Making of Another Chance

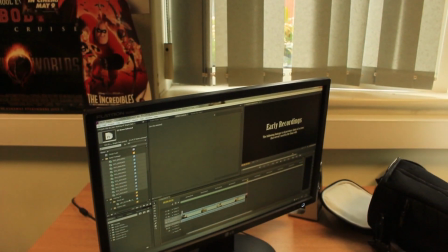8:01 Liam's editing the behind the scenes and I'm editing the the actual thing so he's getting away there what do we see in here Liam can you give us a description of what you're doing and so right now I'm working on adding a few early recording this of some of the scenes that we've done and just to show our progression towards the final edit what kind of scenes are we looking at even and well The two scenes I wanted
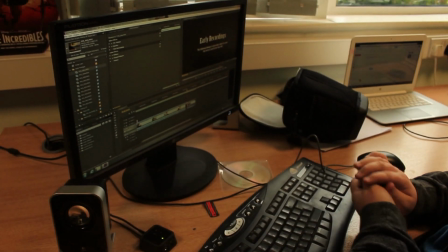8:28 to focus on in particular are the office scene and the scenes with the coffee shop, because those were the... where we recorded most sessions overall. Hmm, nice work Liam. As well as where most of the differences from the progress to the final edits.
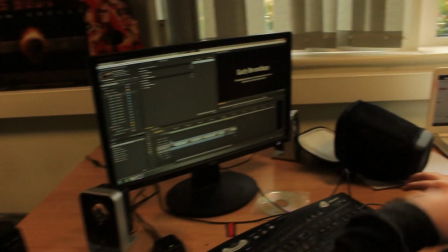8:49 Why? What progressions can we see? Well, for one thing, in the final edit, we used a different location that looks more like a proper office. Whereas we used AT12 for the first two sessions, which, based on criticism, didn't look as much like an office.
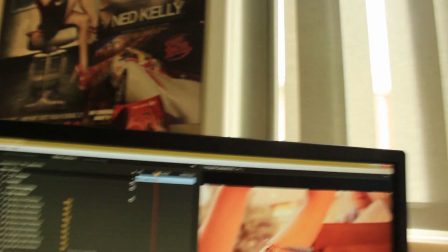9:09 Well done, Liam. Okay, so I've been editing this film, Another Chance,
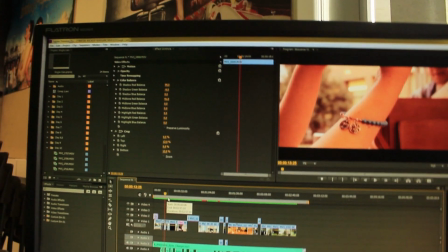9:14 and a few things I've done to just fit in with the mise-en-scene is
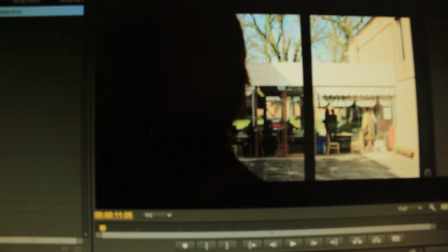9:21 Scenes where the past and present, to make that distinguishing line,
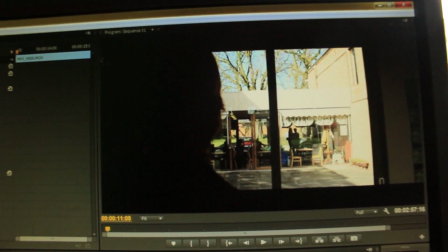9:28 I've done scenes in the present in like this. I've halved the saturation, so if we see here,
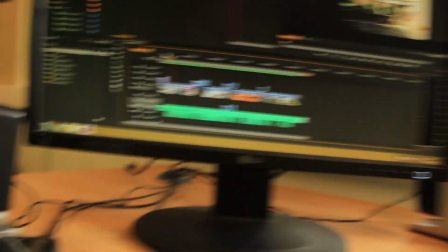9:37 obviously there's a crop.
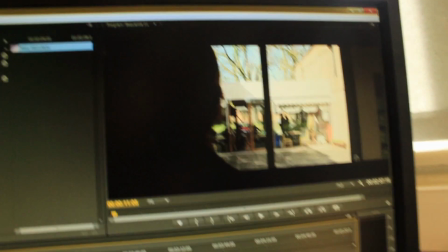9:42 There is a tint, the saturation has been halved here. and then obviously in scenes where
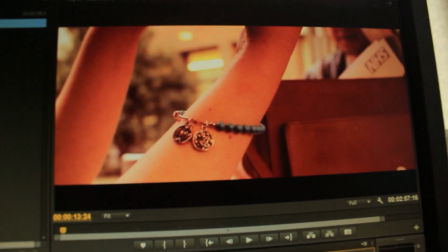9:50 it's in the past to fit in with the narrative because the character
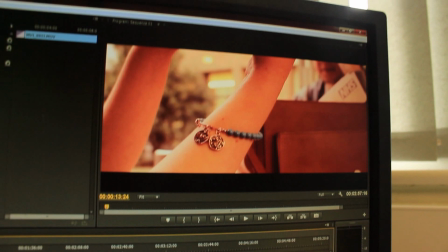9:55 because of the character he had more more more better memories in the past than he is obviously
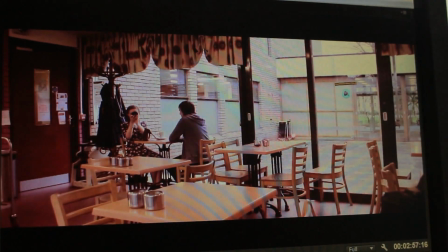10:02 now we can see that the warm color
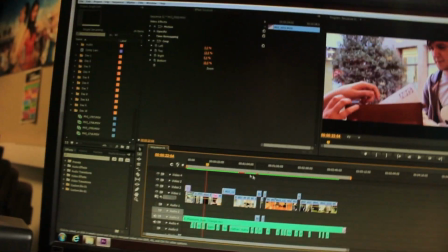10:09 that he felt another thing that I've done here is because I've color coded a lot of the uh so we see this
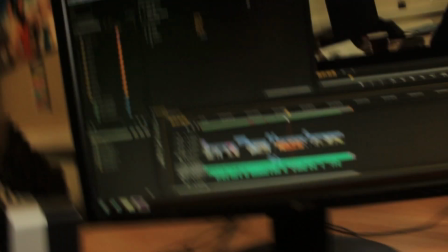10:16 scene here but obviously this was heavily edited on because of the lighting in there if we see here
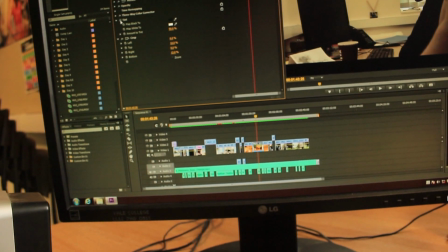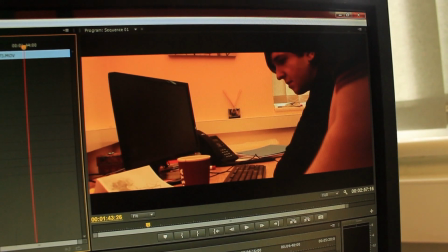10:30 if we see here this was the original um lighting in the room obviously we couldn't use our lighting
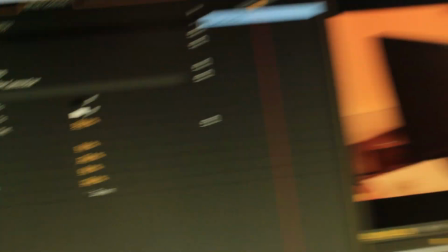10:39 because it's set in the present. This scene here has been achieved by using a three-way colour corrector tint.
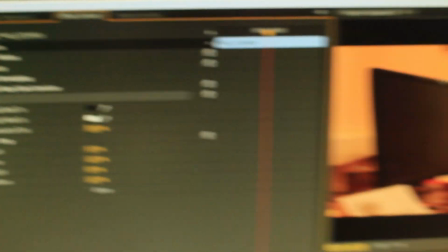10:46 Obviously, every scene it's set in the present has been used by tint.
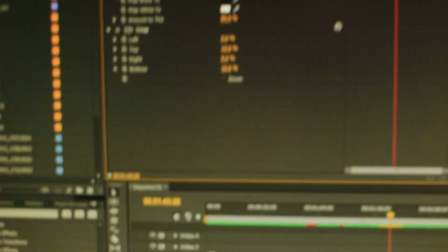10:55 And, yeah, I've just been busy with that, really. Colour correcting, editing.
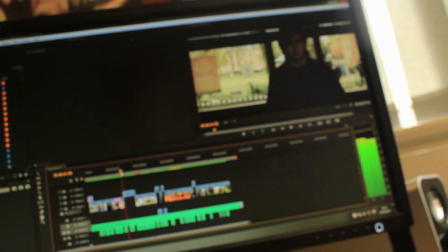11:03 We made a few decisions the other day, yesterday to be specific we had the scene in where
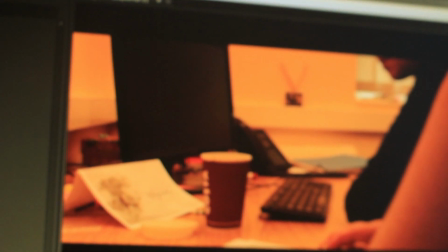11:11 we had a scene in where Liam was going to he
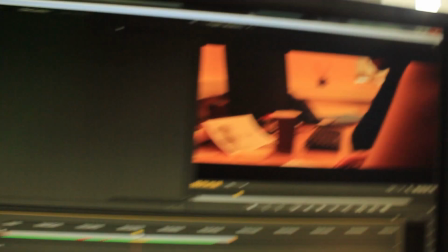11:16 was going to exit this office but he didn't
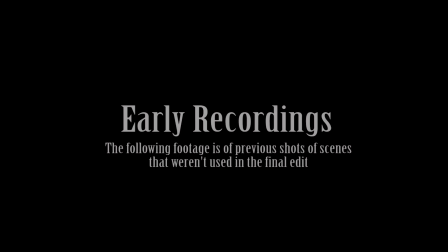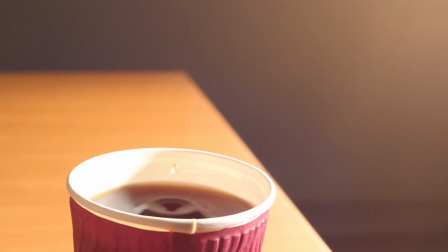11:32 the office scene was shot a total of three times during our recording period on separate days the first set of footage was recorded on the 16th of March
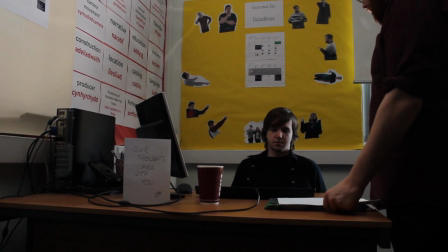11:41 and we did not use it mainly for two reasons firstly based on criticism the scene did not look like a proper office in terms of
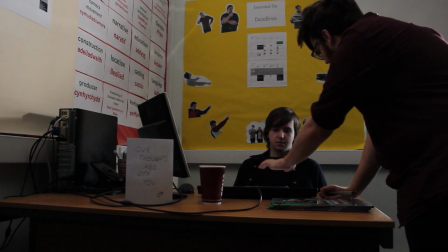11:49 mise-en-scene and this is due to the fact that we used room AG 12 which was a classroom another issue was
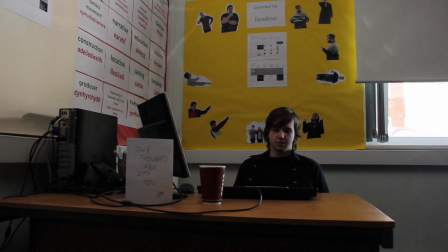11:55 the lighting as it came out too dark and too blurry for us to use the